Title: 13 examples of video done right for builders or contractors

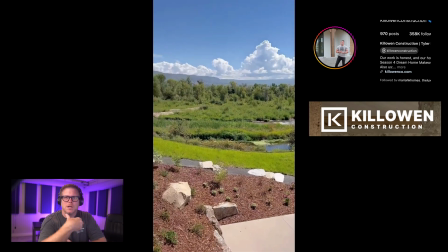Now here's the challenge is you have to coordinate with your customer once it's there. You know, I don't know how much staging there is here.
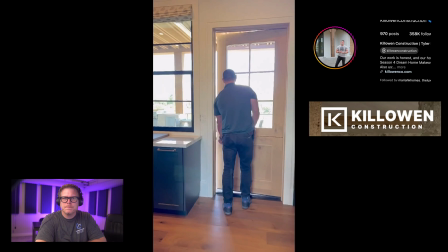Is this home staged or anything? It looks like there's a little bit in there. But I think that he does such a fantastic job.
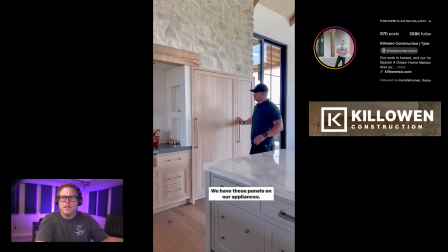You got to pay attention. Go check out Killoan Construction. He does remodels and custom homes.
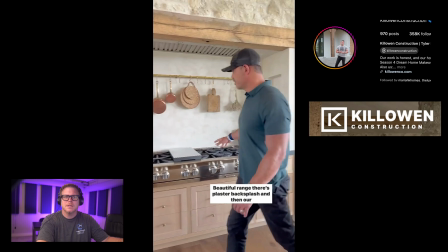It's just unreal. I mean, look at this place. This is something else. All right, let's go to number 5.
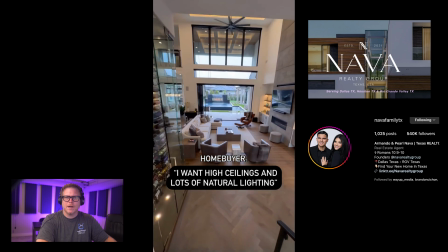All right, now this is Nava. And let's just watch this real quick. I'm going to start it over.
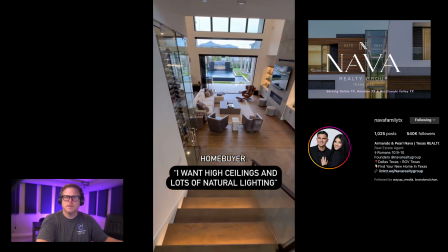I'm
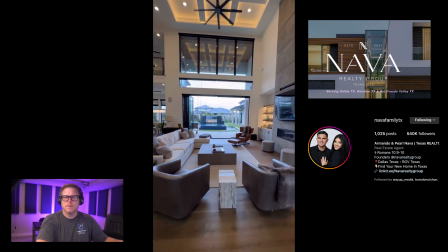going to be careful with that audio.
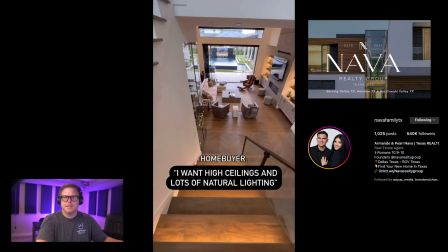Okay, so obviously what we got going again is a type of like, it's stunning real estate.
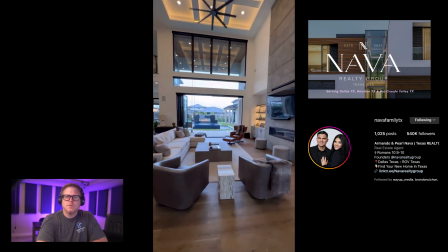That's a huge building, whatever that is. But here's what I like. It's just a simple transitional video.
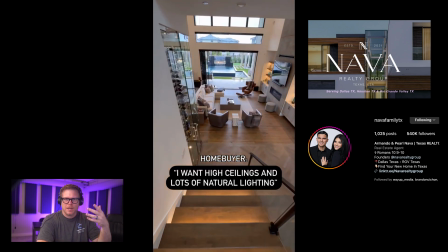It's walking in, down the stairs here. So it's very easy to show things.
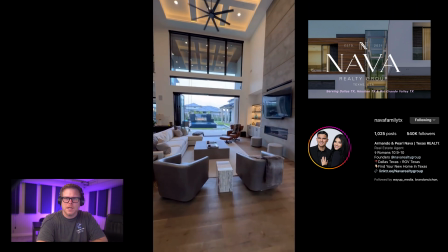You're showing from the stairs down to the great room.
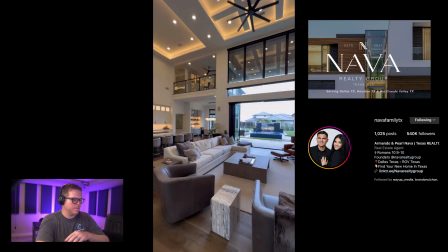And all it is a really nice, simple thing with some music that, Instagram likes that music.
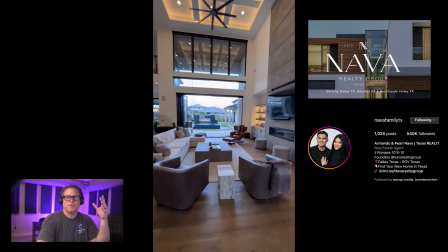So all this is a quick show off of a great room. Now, again, most of you guys are not working on homes like this.
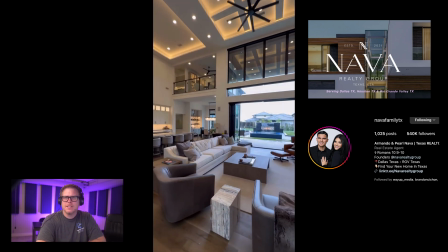This is a luxury real estate, guys. But Nava, these guys really have some stuff that you should take a look at.
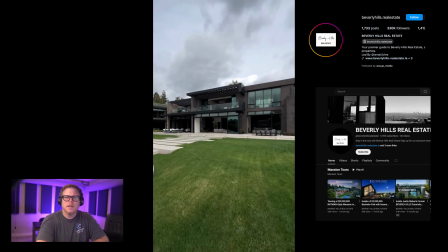So let's go to number 6. I like stuff like this.
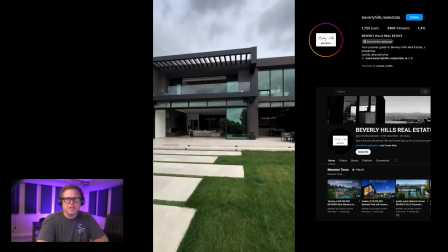You start from the exterior. Now, this might be a drone. I can't tell.
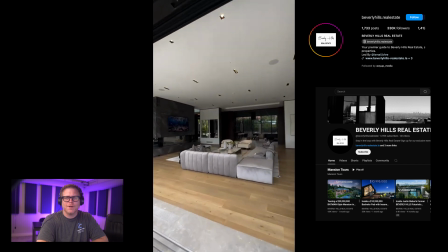Tell me if you guys think this is a drone. But they go through the front of this house, which I don't know anyone that has a home like this.
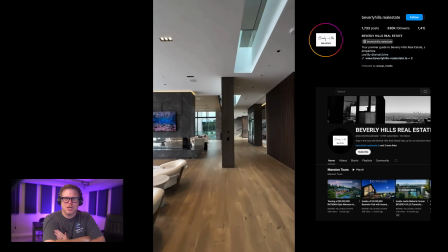This is like bigger and more complex than our church, but it's a one shot.
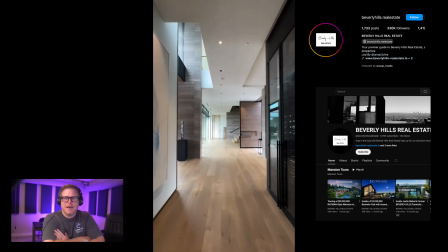And I think that if you want to, you can have somebody with a gimbal walk through your project.
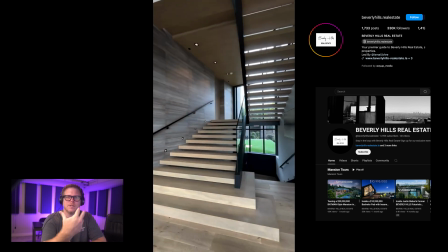You got to pre-plan it. Notice all the lights are on. He's using whatever camera it is pretty good.
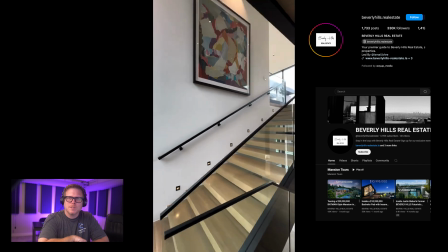Look how the window is actually not overexposed. As he's walking through, the rest of the home looks exposed properly.
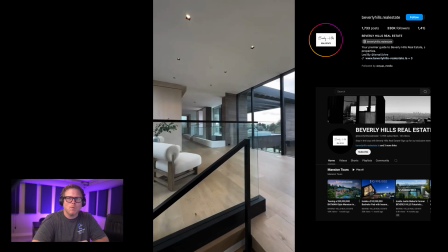It's not too dark, not too bright. But we're doing a one shot to show, this is like a hotel.
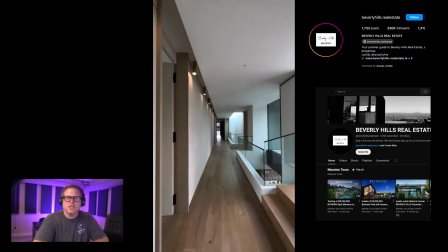This is nicer than a hotel. But I love this, that it's just a one shot through a home as though you've actually been there and you go through it.
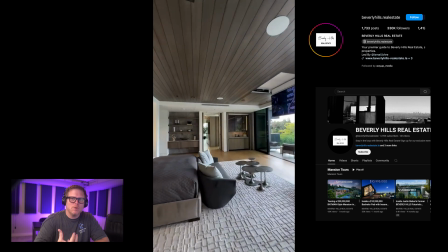So maybe you grab your phone and all you do is just do a smooth walkthrough all the way from the exterior into the interior.
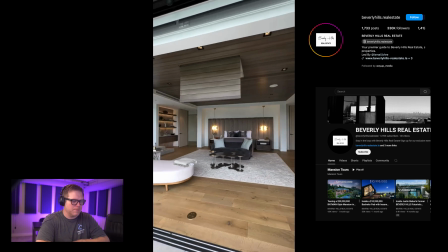Now, I think that this is probably on a little gimbal so that it's done really well, but I think that's a fantastic example.
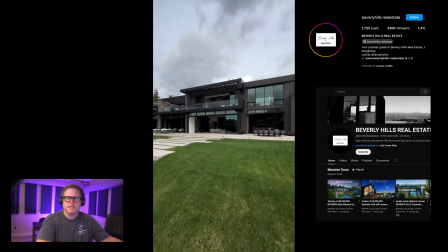Now, you'll notice the music. It's calm, it's peaceful, it's showing everything off.
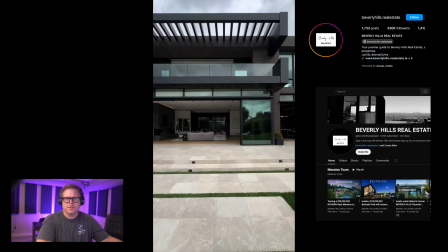I really think this is just done on a gimbal, and then they put some warp stabilizer to make it look really smooth.
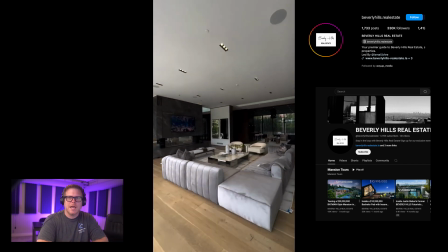But great example of a video that you can do.
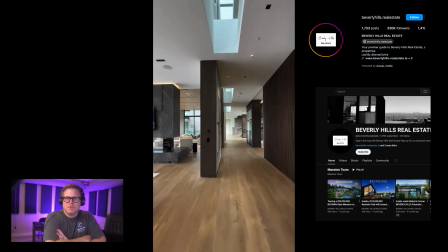You can do this with crappy homes, nice homes, but I would recommend that you do it 2 times, one tall and then one landscape, so you can see it.
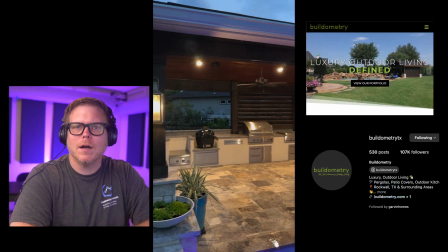All right, let's go to number 7. All right, now, real quick, these guys, we have these in twice.
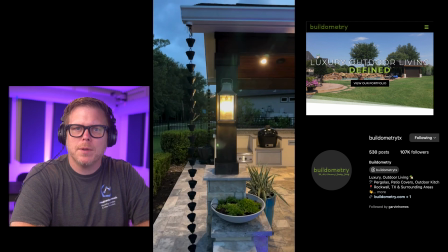It's buildometry, okay? And buildometry on this first one, let's just take a look at it.
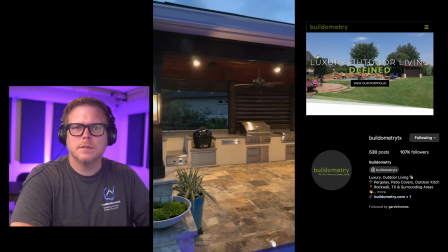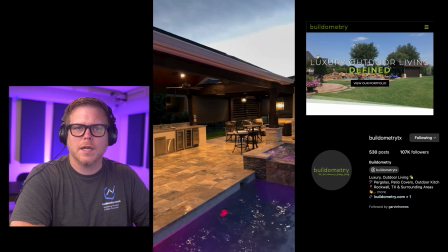Texas size outdoor living, okay? Now, this is really simple.
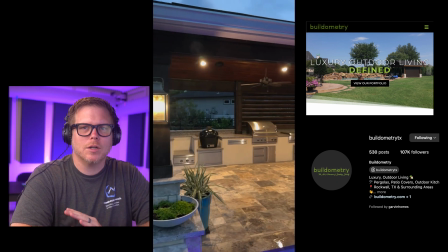All they're doing is panning a gorgeous outdoor kitchen setup on a pool.
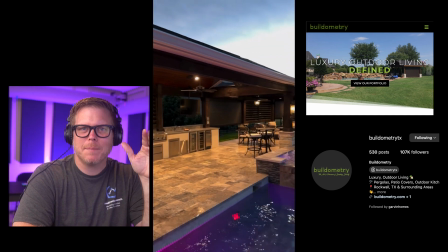But this is a type of job they want to replicate.
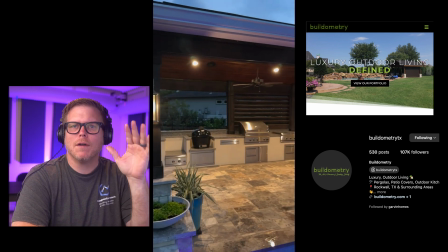And so if you can take any images of stuff you want to create, look at that outdoor grill, look at that cover. That's just, that is such a sweet setup. But by doing that, what they're doing is just showcasing this is the caliber of the work that we do.
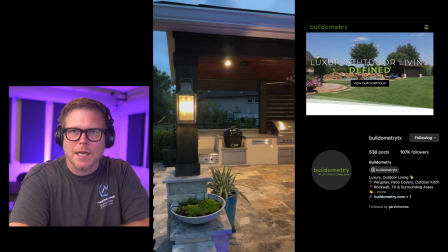If you have one project that looks even remotely like this, you should be doing that over and over and over again.
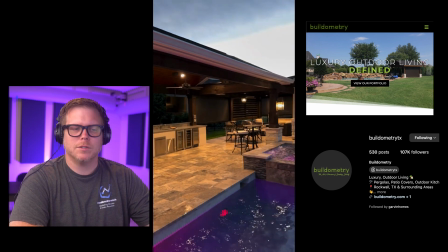Buildometry does a really good job of doing that. Now let's go to number 8.
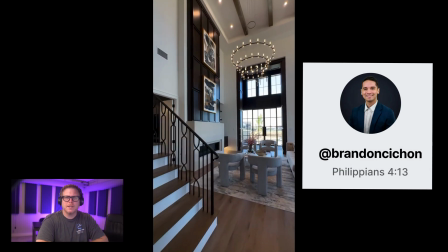All right, here's Brandon Sashawn again, real estate agent.
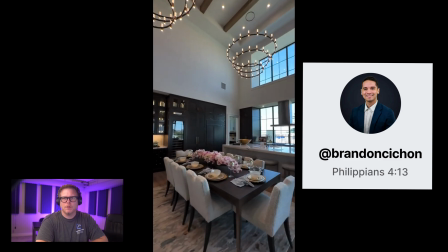We got some epic music going through a grand room that is better and cooler than anything I've ever seen, really.
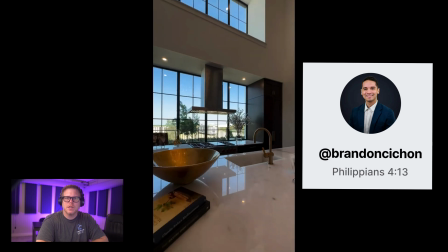But notice what they're doing is they're just doing a quick kind of spin around tour of what this looks like.
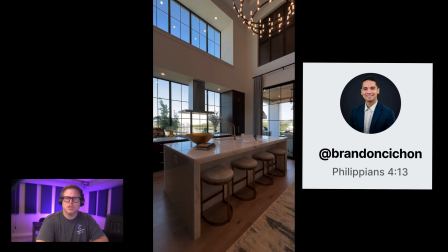They're backing out, nice wide shot. It's tall. This is shared on Instagram Reels and Shorts and Stories and everything.
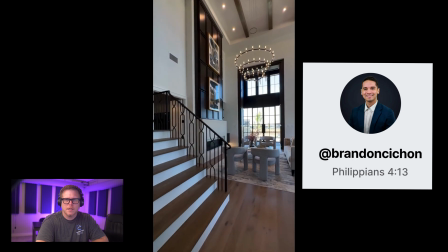And I think it's just a great, things don't have to be complicated, folks.